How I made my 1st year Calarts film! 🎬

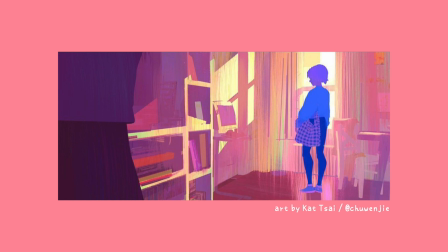4:03 anyways visual development is basically people who develop the look or aesthetic of a
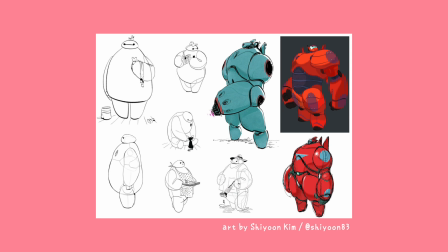4:08 film and you usually achieve this through concept art character design prop design color
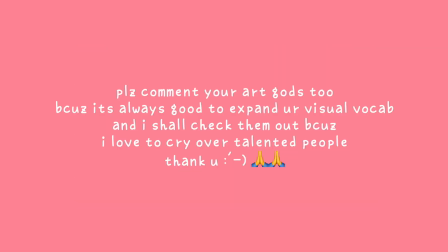4:13 scripts etc etc just really building the visual of the world you want to create so i started looking around on Pinterest for artworks that I really
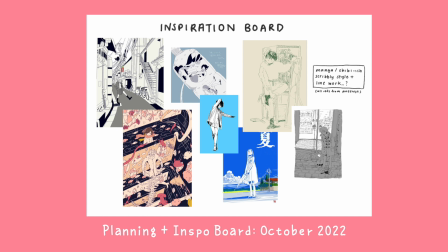4:23 admired that could inspire what my first-year college film could look like.
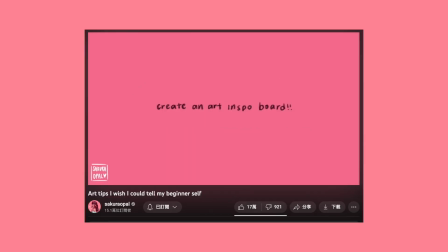4:27 As I said before in a very old but popular video of mine, having an art inspiration board really, really helps.
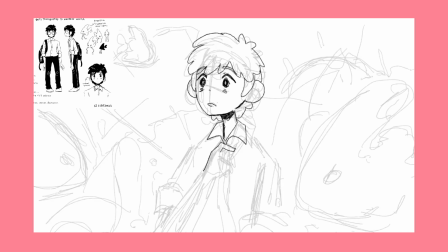4:35 And then afterwards, I started drawing one or two stills from my storyboards on Procreate,
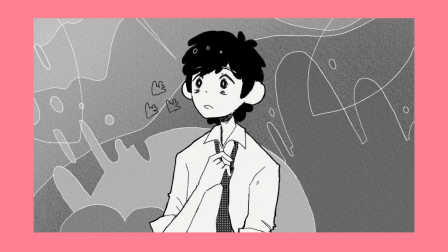4:40 really thinking on what I wanted my final product to look like.
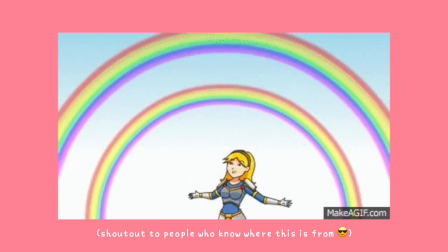4:44 For this film specifically, since I'm a colored person, yet this film I'll be making will be in black and white due to the school's requirements,
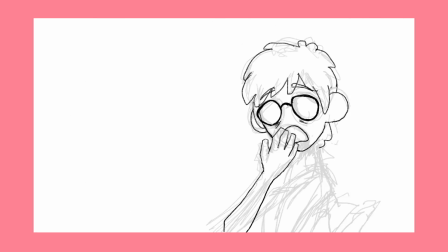4:53 I decided to introduce screen tones and shapes to add that visual interest.
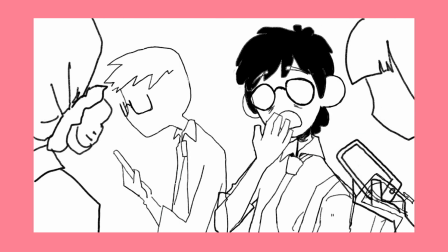4:58 I also knew that for this film, I didn't want to have really rendered and detailed backgrounds,
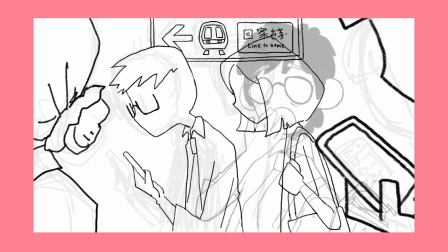5:03 but instead animated line boil sort of scribbly style if you would call it that, as there would be a lot of moving crowds in the MTR,
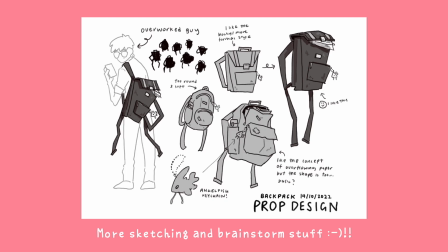5:11 and scribbly line art style is just very beta-sakura full core i feel now
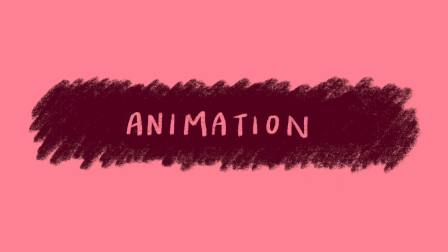that i have my story and visual development kind of set it was time to make a schedule which i could stick with for the rest of the school year
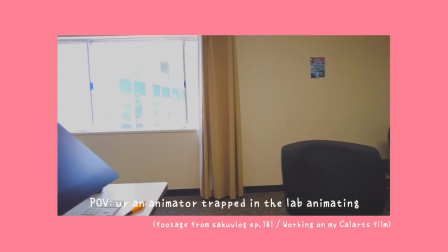5:30 so i can actually finish my film i don't know how much you can tell based on my videos but i love keeping things hyper
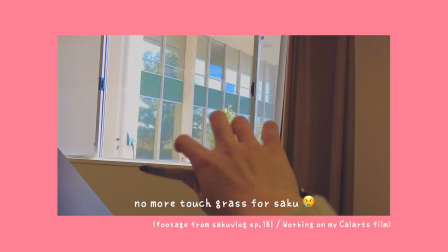5:38 organized and that's just how i've functioned in the last few years especially during IB. So in true Saku fashion,
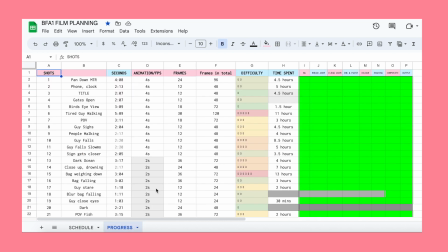5:45 I made a very detailed spreadsheet on what I needed to do specifically on each week and I try my best to follow it.
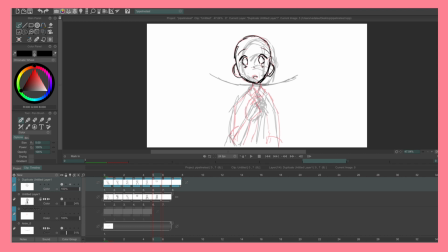5:53 Now that I knew what my visuals and story were going to be for the film, the next step was to actually make the film. In CalArts, we learned how to use the program TV Paint to animate, so I mainly used that to make my film as well.
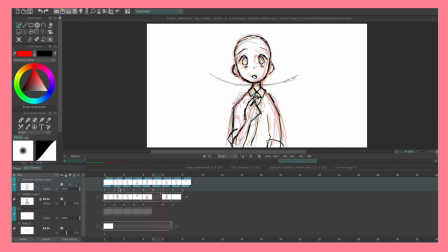6:09 So if watched Rush Hour, you may have realized that there were two main settings, the MTR station and the ocean slash fantasy world.
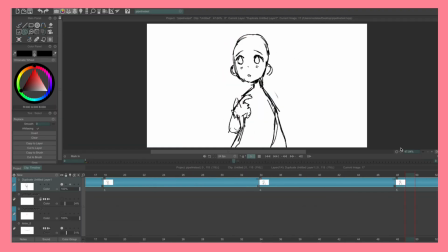6:17 To achieve a bigger contrast between the two worlds, I also wanted to change up the drawings per frame for different animation fluidity. So what do I mean by drawings per frame? If you don't know, the standard frame rate of a video is 24 frames per second. Now drawing per frame means that every number of frames there is a new drawing.
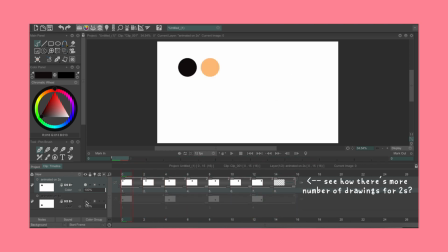6:40 If you animate on twos aka a new drawing every two frames you achieve a smoother animation which is typically what you see in Disney's classical 2D stuff compared to animating on fours which you typically
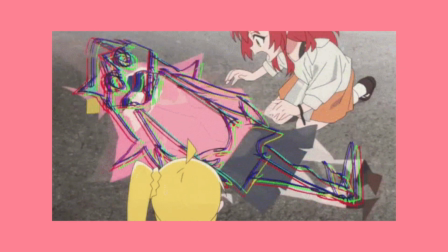6:55 see more in Japanese anime which is understandable because it's way less work.
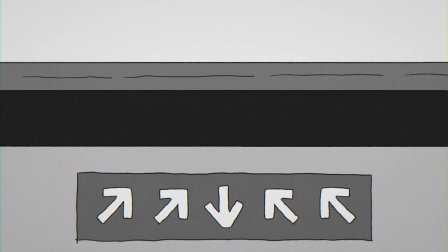7:00 For my film, to create the change in animation fluidity between the two worlds,
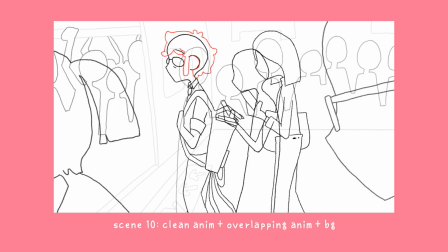7:05 I wanted all my shots in the MTR station to be on fours for that stiffer animation fluidity,
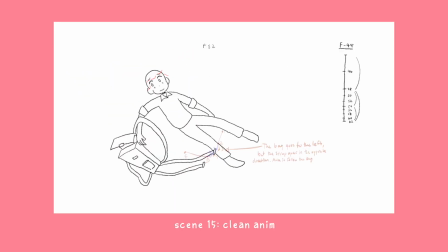7:12 whereas all the ocean shots will be animated on twos, so it'll be very smooth and ocean-like.
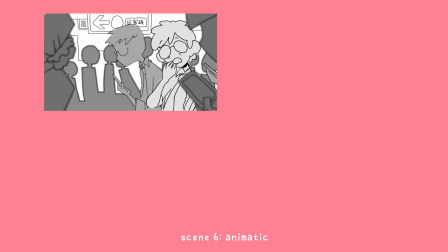7:20 Then, based on my animatic, I would animate each shot, making sure that the timing is right and all that jazz.
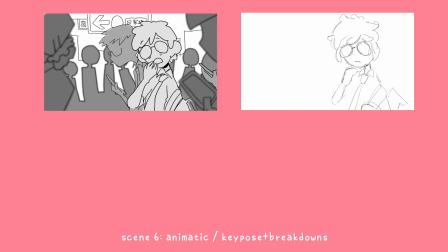7:26 I'm also actually quite an avid user of animation timing charts, which you can see here.
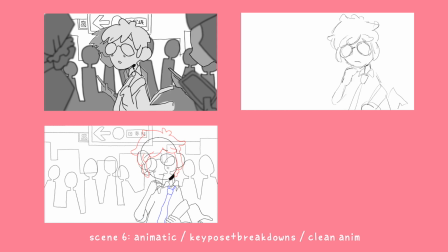7:32 Basically, it just helps me know how many in-between frames I have from
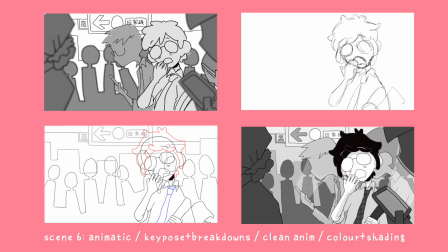7:37 key pose to key pose and what the spacing will be from each frame.
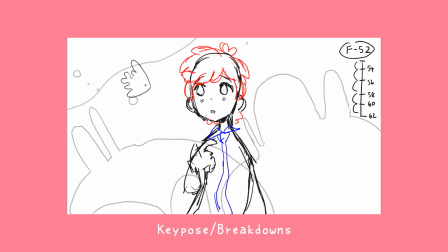7:42 Typically, I do key poses and breakdowns, which are just the main poses of a character,
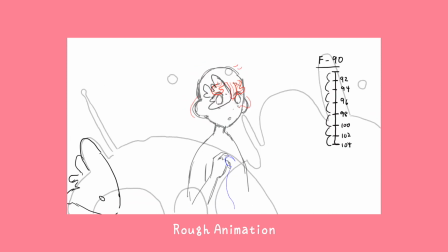7:48 to the rough animation, and then it'll be clean animation and then i'll add the secondary overlapping animation and
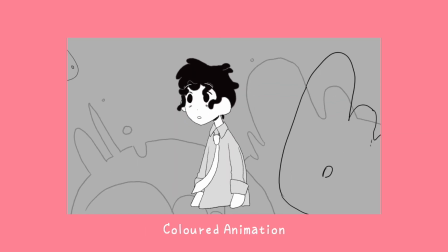7:55 then i'll add the background and then color and then finally shading repeat this for 28 shots and there everything
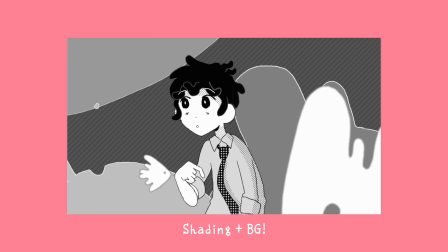8:02 now is fully animated yay wait